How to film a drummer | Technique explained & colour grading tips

Hi everyone, you're watching Harv Video Order Stuff, welcome back. In this video, I'm going to show you how I go about filming drummers doing their thing. Let's do it.
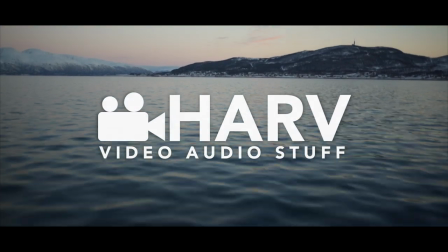I just want to say a special thanks to Ben and Alex for letting me film at their beautiful studio in Wells, UK, called Axe and Trap Studios.
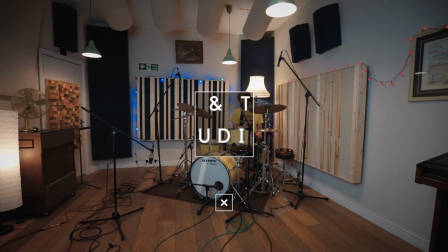(0:23)
Also the talent in this video, the drummer, George. All of that is linked below, so please check them all out. Let's kick off with the gear I used to film this video. I compiled a kit, which is linked below if you want to check out exactly what I used and their current best prices. I filmed the whole thing on my Sony a7S II, and I used a variety of lenses depending on the shot. I'll go through exactly which one I used when I show you the actual angles. Next, I just want to show you what I did with the lighting.
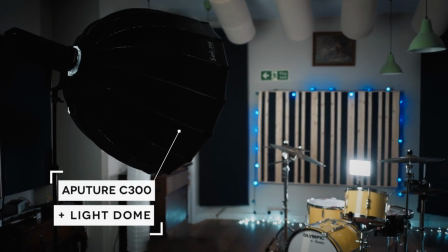(0:50)
In this case, I've used a three light setup with an Aperture C300 with a big light dome for that big diffused key light. And then I've accented it with two Aperture LED panels behind our subject
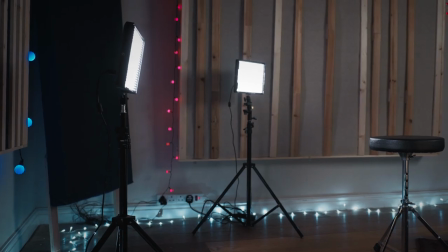(1:02)
with no diffusion for that kind of nice silhouette and little bit of flare.
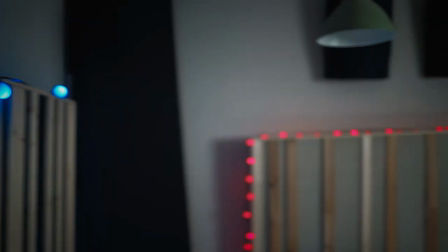(1:07)
I've also got three different fairy light colours. I've got red on camera right, blue on camera left, and daylight across the floor. That's just to jazz up the background a bit and, you know, give us some nice bokeh balls. As you may know, I'm a huge fan of movement in video. I'm really not a fan of the lockdown still frame kind of look like this.
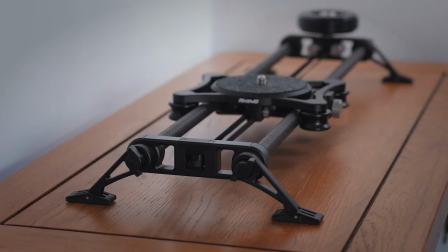(1:26)
I like movement in any form, be it on a gimbal, slider, or handheld, because I think it brings a lot to the excitement. And this is certainly a drummer that deserves an exciting looking video. In this video, the shots I captured are mainly on either a slider or handheld. The first angle I captured is my safety shot. You know that shot you get just in case everything else goes wrong?
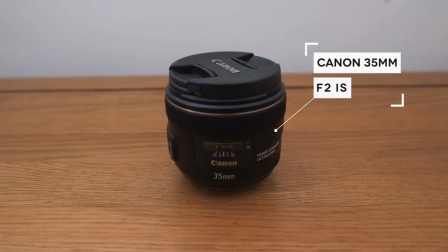(1:49)
I used a Canon 35mm f2 prime lens, which is just about wide enough and gives me some nice background blur.
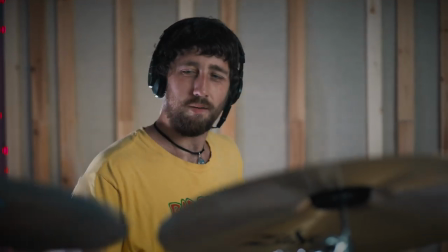(1:58)
Next, I threw on an 85mm f1.8 lens because I wanted to capture any kind of facial expressions.
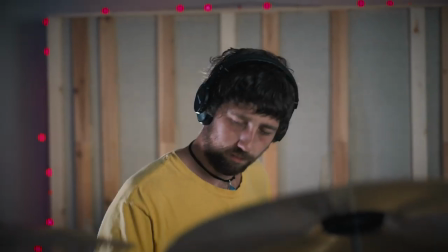(2:06)
I think sometimes when filming bands, it's sometimes easy to focus too much on their instruments and what they're playing rather than the expression on their faces when they're playing. Next, I got a couple of handheld manual focus shots looking over the two main cymbals on his kit. I noticed that George, the drummer, is fairly placid when he plays, except for when he smashes one of those crashes.
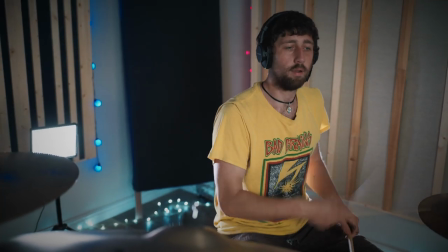(2:29)
So I really wanted to capture that intensity when it happened.
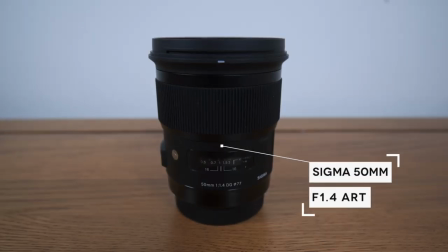(2:33)
For these two shots, I used a Sigma 50mm f1.4 Art, hence the very sharp image and big bokeh balls. I then wanted to get just one really crazy shot with a super wide angle lens. So I moved the tripod and slider and put it as far as I could inside the kit without being hit by a drumstick.
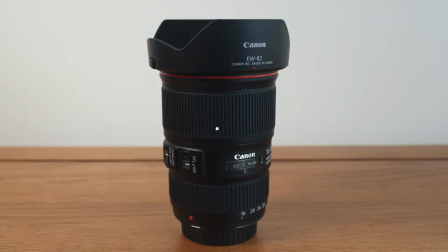(2:53)
It's a very unconventional look, but I really liked it. And for this shot, I used a Canon 16-35. Lastly, I had George run the take a few more times, and I just got a few handheld shots of anything interesting that he did. Fills, crashes, rolls, or if he was just hitting something particularly hard. I used the Sigma 50mm for all of the shots, and they turned out to be probably my favourites. In case any of you were wondering how I filmed the video and yet have the studio recorded track over the top,
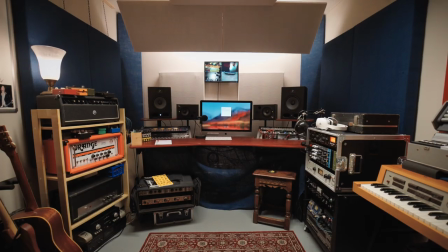(3:25)
well, the guys at Axe and Trap Studios recorded George playing the track through a few times before we started. They picked the best one, and then we pumped the track back out of the PA monitors in the live room. Luckily, George is an unusually accurate drummer, so he was able to play along to the track and essentially replicate what he'd done in the recording over and over again. I don't know how he did it. I had no trouble at all syncing up the audio to the video. Now, let me show you how I color graded the footage.
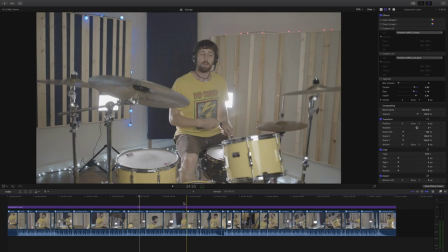(3:56)
Jumping into Final Cut, you can see my edit along the bottom of the timeline, and I've added an adjustment layer so I can add all my effects to the entire clip.